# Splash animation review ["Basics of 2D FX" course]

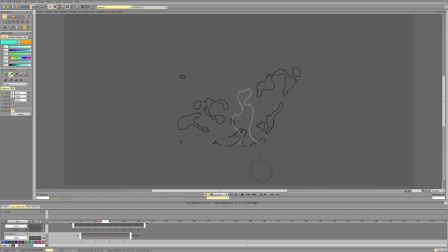(4:09)
Here, I would try to keep this one connected so that everything doesn't go down at the same time. You see, we had this here, we had this here. And then we have all these three very close to each other in terms of the level, and they all break up at the same
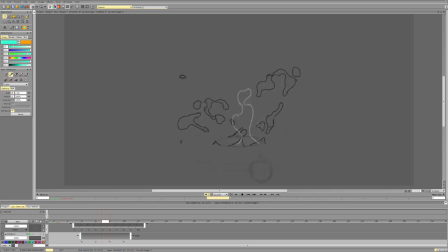time. Next. 1, 2, 3, this is fine. Maybe we can leave something here. I would see.
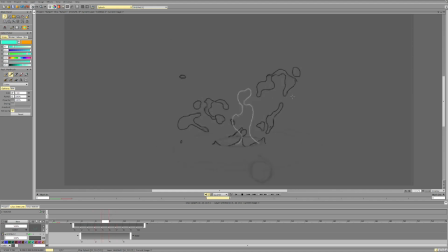Here, I think we can clarify the curve and the fall down. So we go,
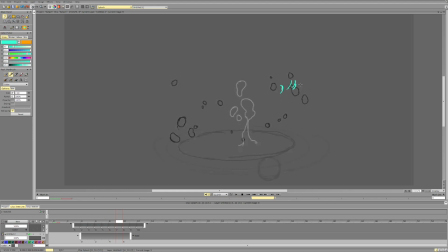(4:59)
it starts falling down, but then it decelerates again, then it starts falling down, then it goes here. You see the curve becomes very flat, it becomes a straight line, and it goes completely in a straight line.
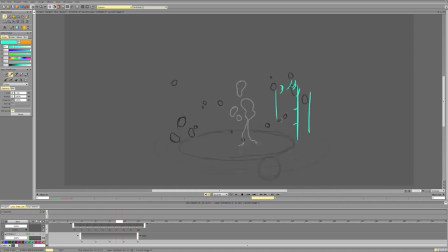(5:15)
And every other particle also goes completely straight. So I think we can bring back some of the curves in some of them. So it's not completely straight, but it has a slight curve, at least for some of them.
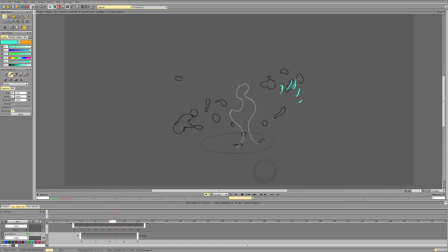(5:29)
And the second thing, I would clarify the slowdown. So it doesn't have this, okay, we're going to fall down. Oh no, we're not. So maybe we can do, okay, so we're going 1,
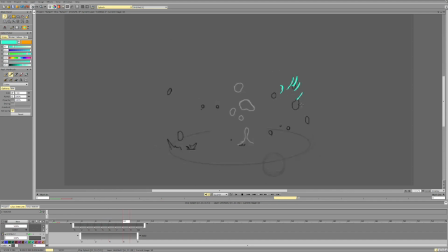(5:45)
2, 3, 4, 5, 6, 7, or whatever. So clarifying the slowdown, clarifying the curve. And for this one, it's at the top, it has more energy.
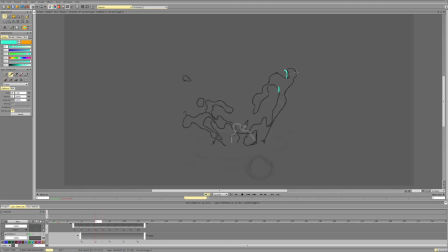(6:03)
You see, it goes all the way here, but then it suddenly goes straight. And then it goes up again. Then it goes down. So we can, again, just clarify the curve.
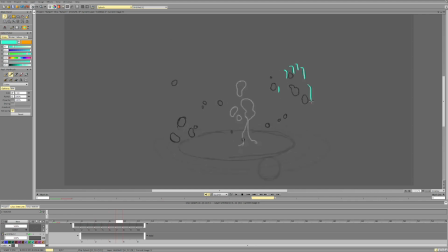And here it's contact already. Or we can do it like this. So it has acceleration.
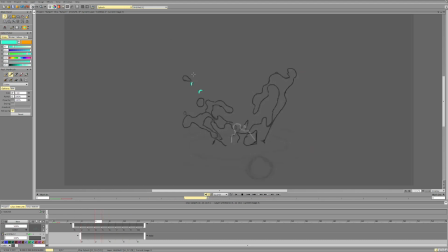(6:34)
So let's look here. So we go. And you see we don't have a slowdown. Then suddenly we slow down. But then we accelerate. Forward, not down.
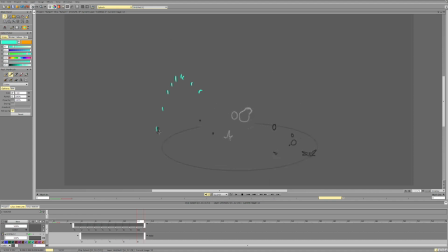(6:46)
And then there is not much acceleration. So what we can do here is generally keep it similar, but what we can do is give it a more noticeable slowdown at the highest point,
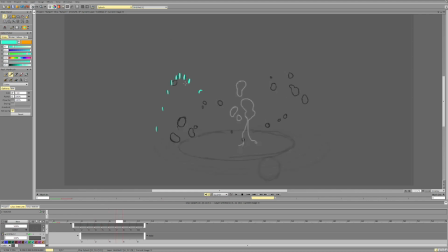(7:04)
especially since it's going in perspective, and then rotate it when it's going. So it's here, it's here, it's here, it's here. Then it starts going down in perspective again.
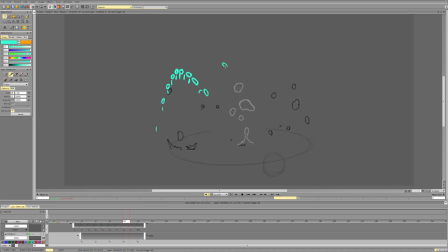(7:24)
So we need to change its form a bit and make sure that it points in the direction that it's going. So see, it goes down, but it is horizontal. The particle is like this, but it's going like this.
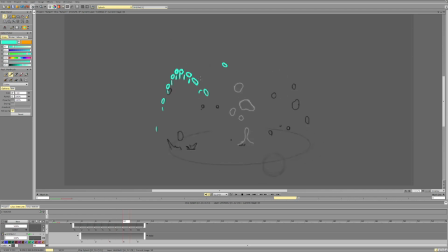Here, I think it's going pretty good. I would just make sure that the direction is clear.
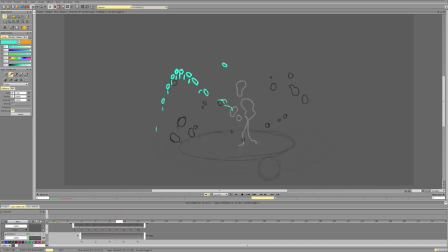(7:53)
See, it goes to the left, then immediately to the right, then to the left again. So maybe we can decide on one. Maybe it goes here, and then it will fall much more naturally.
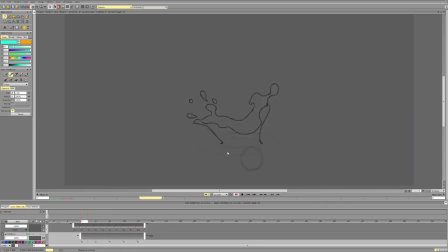And the same thing with these kind of curves.